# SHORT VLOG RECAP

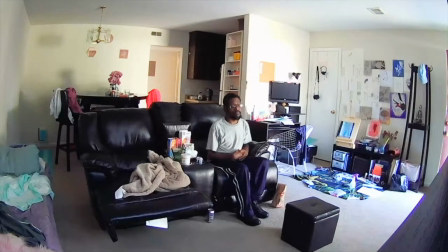8:23 This was a different type of vlog for me in this vlog I tried to increase no or should I say I tried to let you all feel the moment without me telling you about the
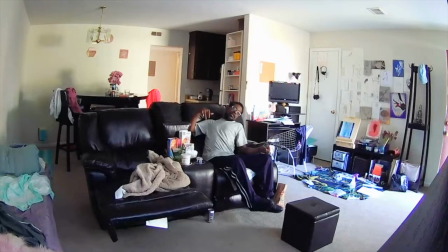8:39 moment so in this vlog I've done something differently I used live um camage footage um a lot of people have been asking me about this camera so I am going to link the camera down below um so that you could watch your possessions or just check in on your home or just checking on someone.
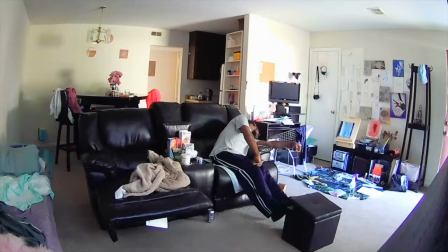8:58 This is a really great camera and it's really affordable so I'm going to link that down below. But this vlog what I've done was I tried to allow you all to feel what I felt in a sense but to also give you a positive message throughout it.
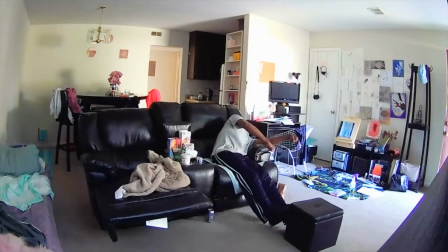9:16 So I showed the live footage and I just added text and the text the live footage you're gonna feel my emotion already which wasn't positive it was scared fearful all of these things like all
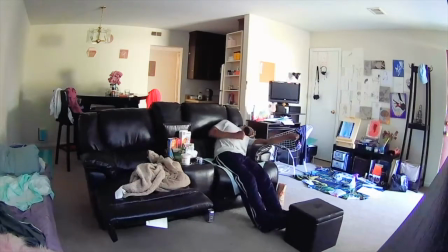9:33 of these emotions is what you feel by watching a video but I tried to break the video up with positive feedback um because I wanted to give you all a sense of yes this was a very bad moment for me however this is what I learned from it I do like this type of vlog because i feel like
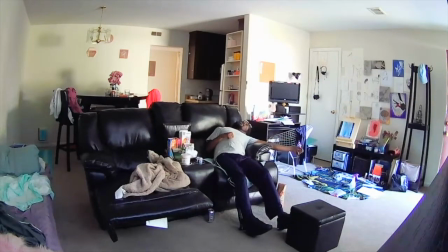9:53 it does increase how dramatic it is i feel like it does engage the audience um with word and with video so i think it's really important that every once in a while i do do this type
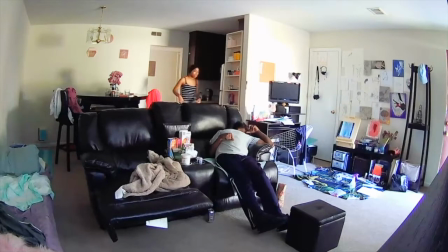10:05 of vlog again um so that it's it gives me a time to like still tell you how i feel but you're reading it so you're able to read it in your
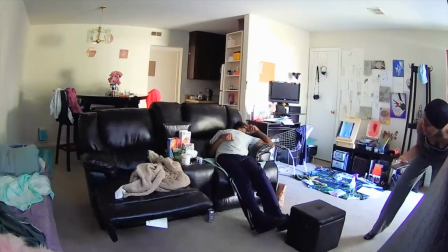10:20 tone and you can kind of use your emotion behind it opposed to me giving
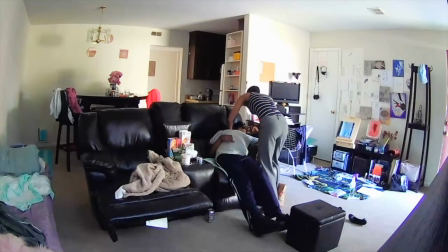10:25 you the emotion more so when I can't explain it but yes um that was definitely a vlog that took me a long time to do um and it was posted right after my daddy's day vlog so that was super crazy as well um I was really like
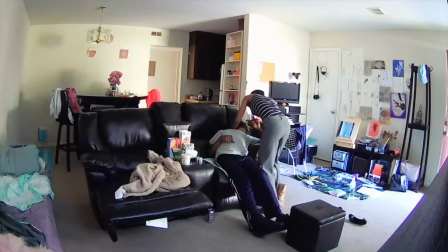10:42 scared like should I put out there you know the live footage and everything and I was just like yeah like I want to be a vlogger I have to be transparent and this is a part of being transparent and being a vlogger so I was just like okay I really did like this video a lot
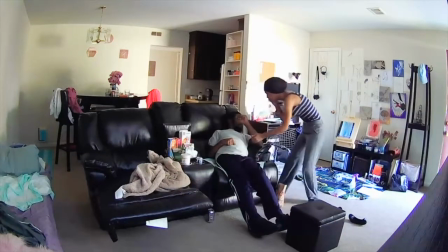11:01 my god mom did share this video on her Facebook page so to me that tells me that the content was good she told me it
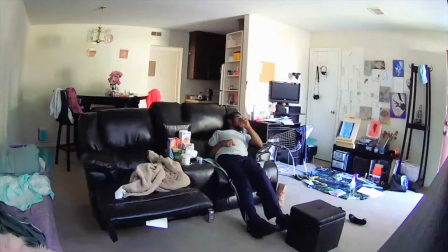11:08 was a good video so being that this was the first video to my knowledge that has been
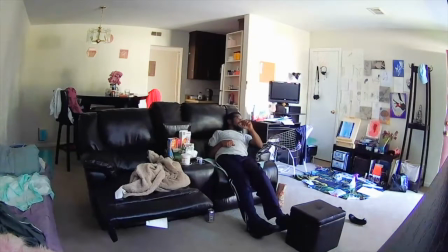11:13 shared and has been told to me that it was good content I definitely want
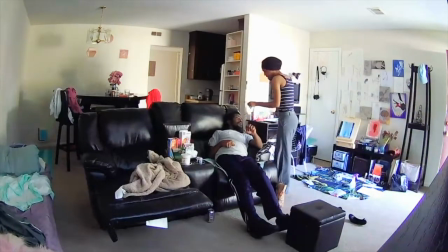11:18 to do that more often not maybe so much but more often um
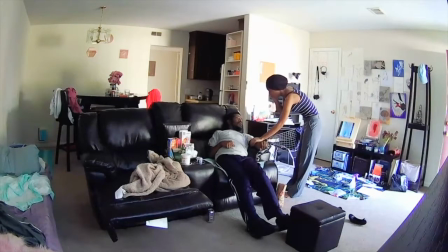11:23 because I definitely want to give you all what you all like if that makes sense so this was just like a
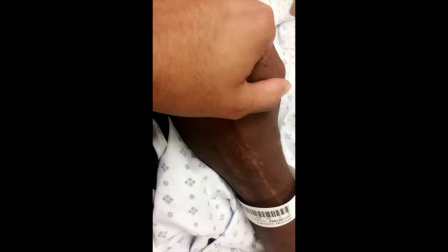11:32 little recap of vlogs that I felt was very important to mention um
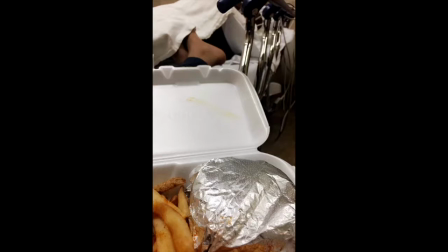11:37 and I highlighted a few areas of why it was very important to mention And
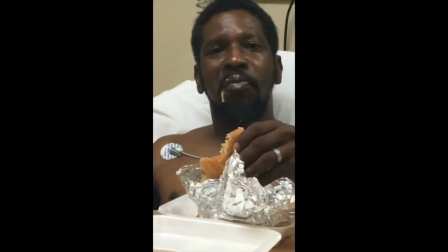11:42 it took me a while to do this one because I couldn't figure out
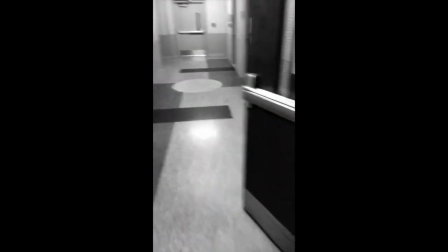11:46 what angle I wanted to come from. If I wanted to be talking to the camera or just a voiceover.
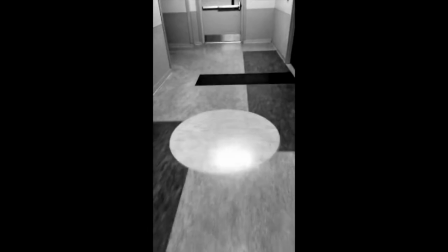11:52 So, yeah, let me know what you all think. Let me know what was your favorite blogs.
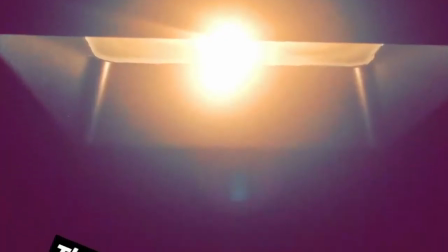11:58 Let me know what's your favorite part about any one of those blogs. Just kind of connect with me so I can kind of see what I can do to become better in my content.
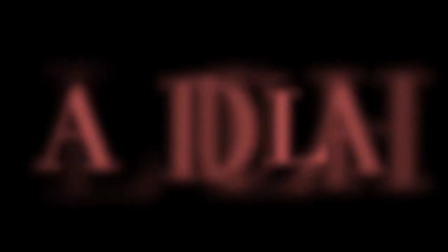12:08 But I'm not losing myself in a sense. if you get what I mean. So just let me know guys down below.